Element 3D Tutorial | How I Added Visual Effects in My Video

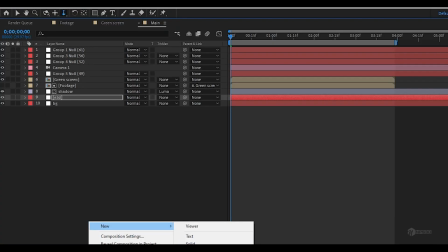from the right side so then i use a after effect spotlight and place them in a just like our footage and i play with the intensity
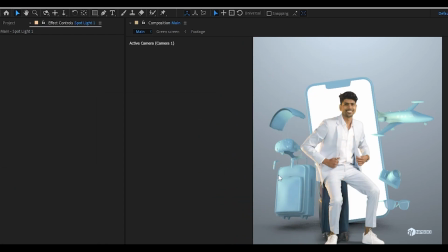and feather and all and this looks really good then i try to play with the
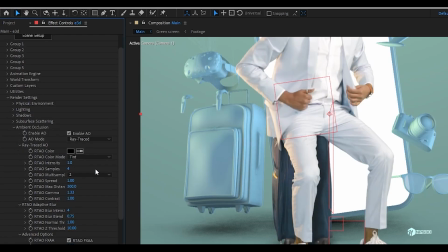background color little more i also increase the ambient occlusion multi-sampling
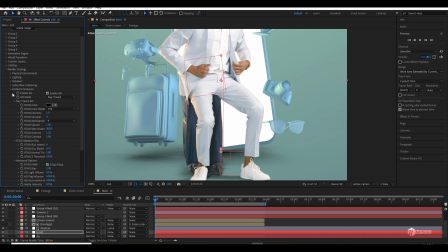because i don't want any noise on the ambient occlusion and i also increase the multi sampling. If you used all the groups and if you think the perspective is not
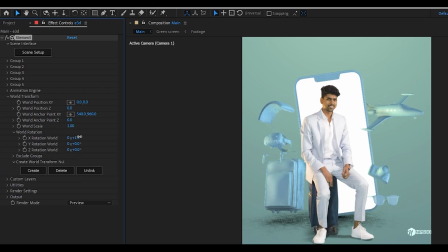the way you want so for correcting the perspective I am using the world
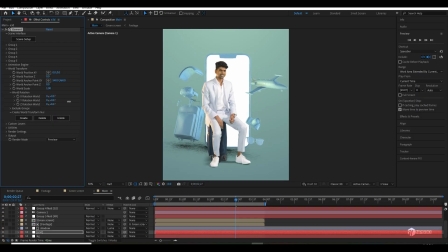transform parameters to get the field which I want and once it is done I just added some animation to every object just like I make in the first frame i make everything zero and on the one second make
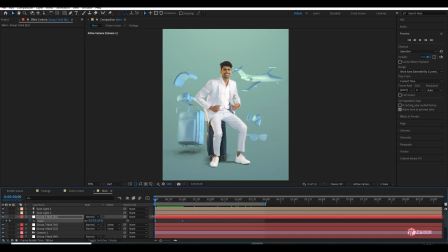everything size to 100 percent so this way it will go from zero to 100 and it will look like the revealing effect and i also did the same for the rotation just add some keyframe from the first and end and
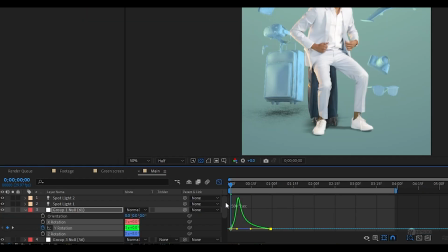just by selecting everything and press f9 and you can go to the graph editor to edit the graph little more so in starting it will move fast and
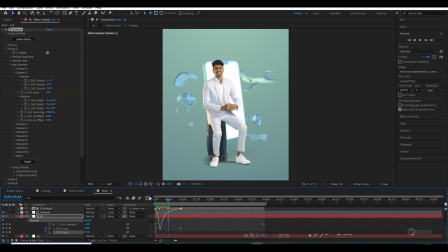then it will go slow when everything is done you can check our result is looking super good right and if you're seeing if you are still watching this tutorial thanks a lot guys keep watching just keep watching guys thank you so much let's move on so once your animation is done it's time to add
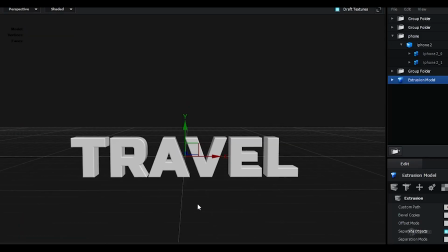some text so i use a travel with simple extrusion
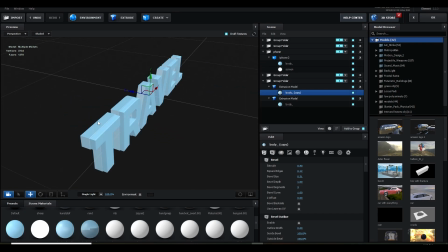i make them 3d inside element 3d i assign the same materials and for the fun i just renamed the name from travel to travel with nps3d and then
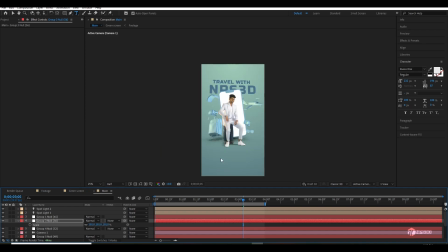i realized omg i have a blogging channel so if you are really
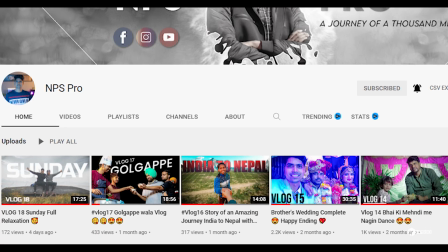interested you can go and check out or i increased the extrusion to give them
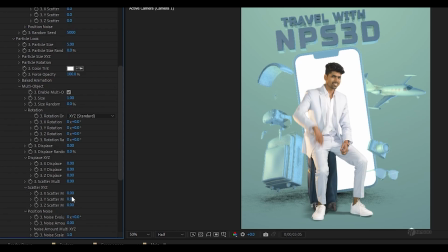more depth i enabled multi-object and added some key on the
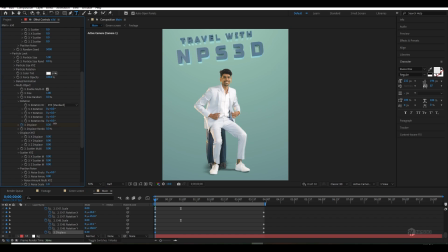scale and displacement and also on the rotation so this way it will reveal and rotate just like i want once everything is done
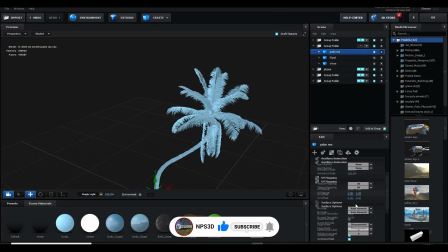then i imported a 3d model of tree because i want to add some tree in the
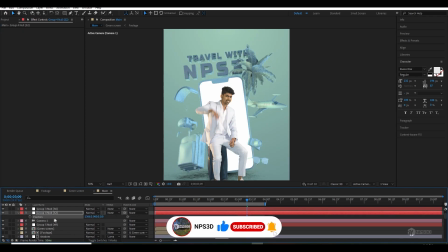background and just move them and position them as i want and just like
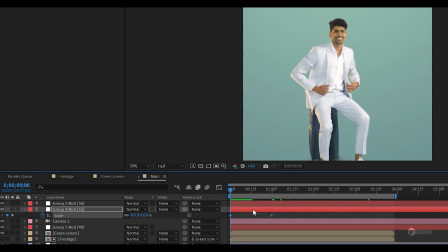other i also give them animation from revealing animation and once everything
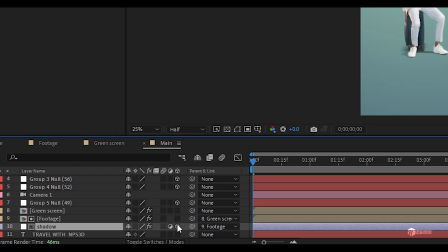is done i just make our green screen footage to 3d and just
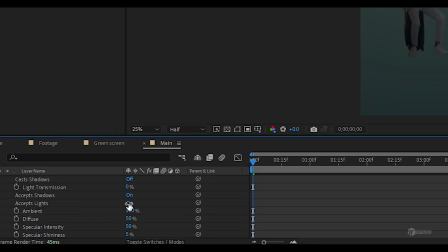press double a and make to off accept light on off this way it
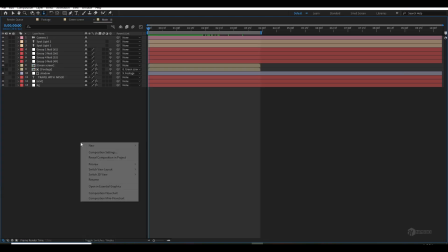will not accept the after effect light and then I created a new null and parented
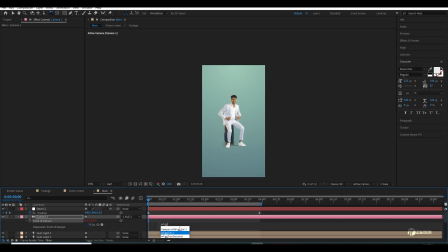our camera to null so I can add some camera animation and I can I also added the wiggle expression on the camera point of interest so it will
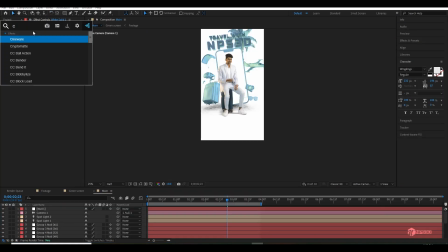look like little bit of handheld then I created a new solid for the background for the floor texture and I use cell pattern effect type
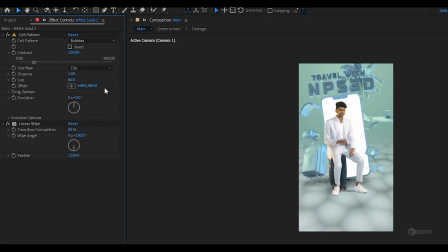crystal and i used some fine az and linear wipe effect to
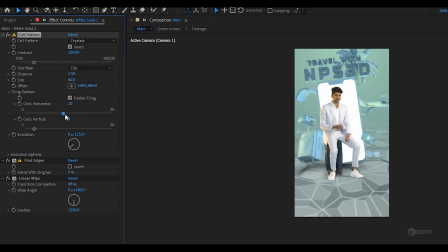blend and make them a cool texture and i also added a tint effect to make them little give them some color and after everything it looks really
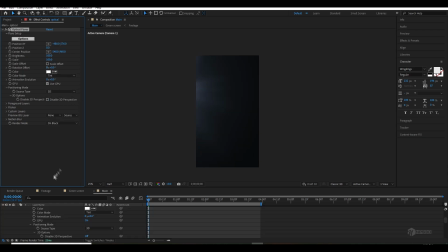cool and by the end i what i did more i added some optical flares
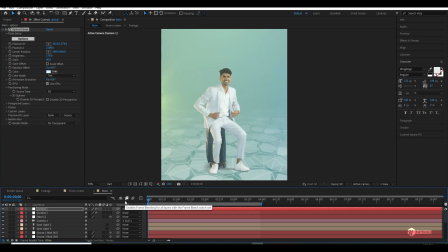warm for the left and cool for the right side and i also
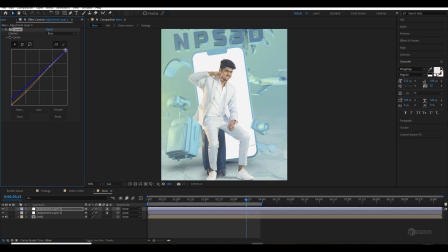added some some color grading by adding some coarse selective color and
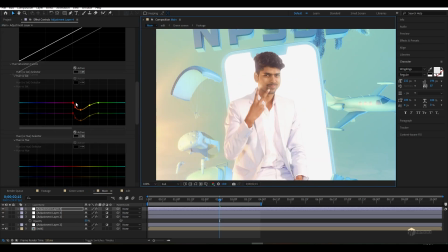luminary color effect to you know just play with some saturation and some manipulate some
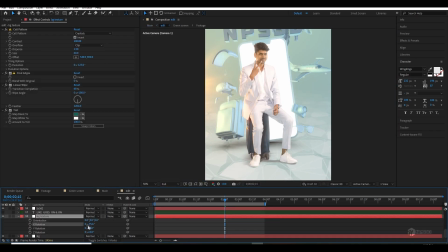color and by the end you can also apply some sharpening noise and in the end you can add some motion blur camera depth of field a little more tweaking little more
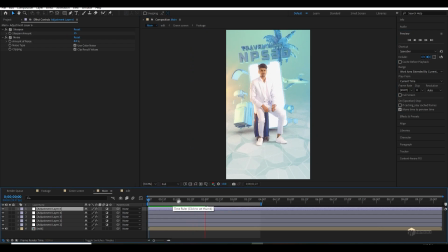tweaking after many hours of editing this is what i made